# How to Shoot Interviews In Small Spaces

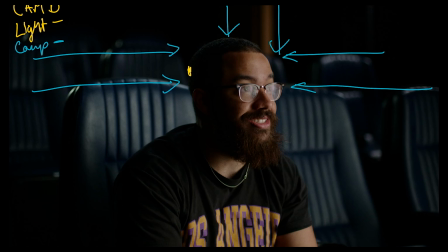8:17 You just see a massive gradient if we're looking at the dark point here between the light point of my face here. Again, this has been through color grading. This is just not a raw image. This is just a light color. I didn't do anything crazy on it. This is just a pleasing look when you're looking at skin tones, and this is how you want to portray people.
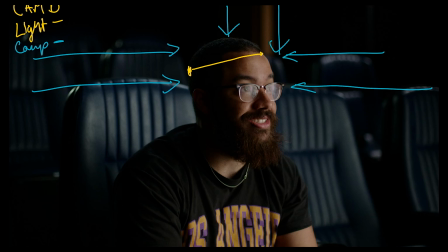8:35 Because in this, I do actually have imperfections on my skin, but they're not highlighted just to the fact that the light source is super soft. And then if you look at my eyes, my glasses are kind of dirty. My mom's gonna kill me if she watches this video, but you can see that catch light.
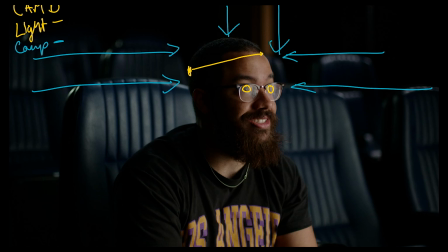8:50 I'm gonna erase these circles later because it looks really weird. The bigger the source you have, a bigger catch light you have. And then this, you can just see that clearly. We like to add little MCs whenever we don't have a catch light, but again, this just gives us that catch light.
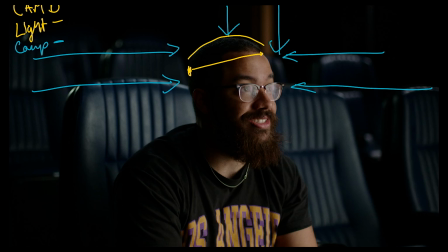9:02 And then you can even see the separation more across my head. And again, this is just coming from the hair lights that we have. So we have that 60B. Right, I'll just remind you that's a 60B up there with a dome.
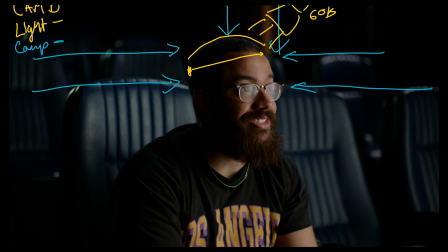9:16 And these are set at super low percentages because the room is so dark. And then we have that mix panel with that soft box shooting out here. And then you can see some of that highlighting right there. So the seats pop a bit. And then you can see the hard light giving a hair light to the seat,
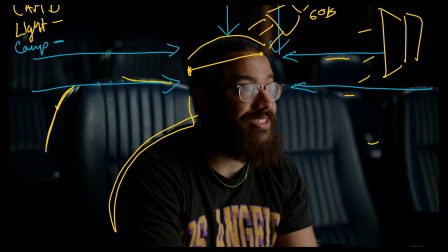9:33 as well as popping out the back of my shirt here and going onto my head.
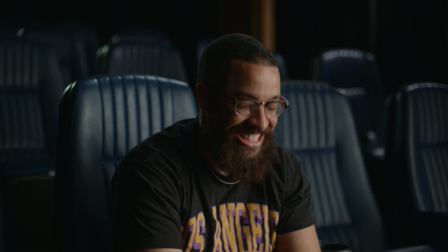Usually I like to go over multiple setups in these videos just to give you a variety of situations that we've gone through and how we solve those problems.
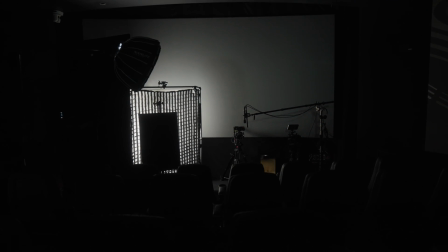9:52 But due to the fact that this whole setup was so interesting in terms of the location that we had and what we did in terms of lighting, we thought it was very appropriate to just do a full video about it. If you have any questions related to this video or anything that you want to see in the future on terms of content of lighting breakdowns, gear, anything relative to filmmaking, please let us know in the comments below. And as always, thanks for watching and subscribe for more.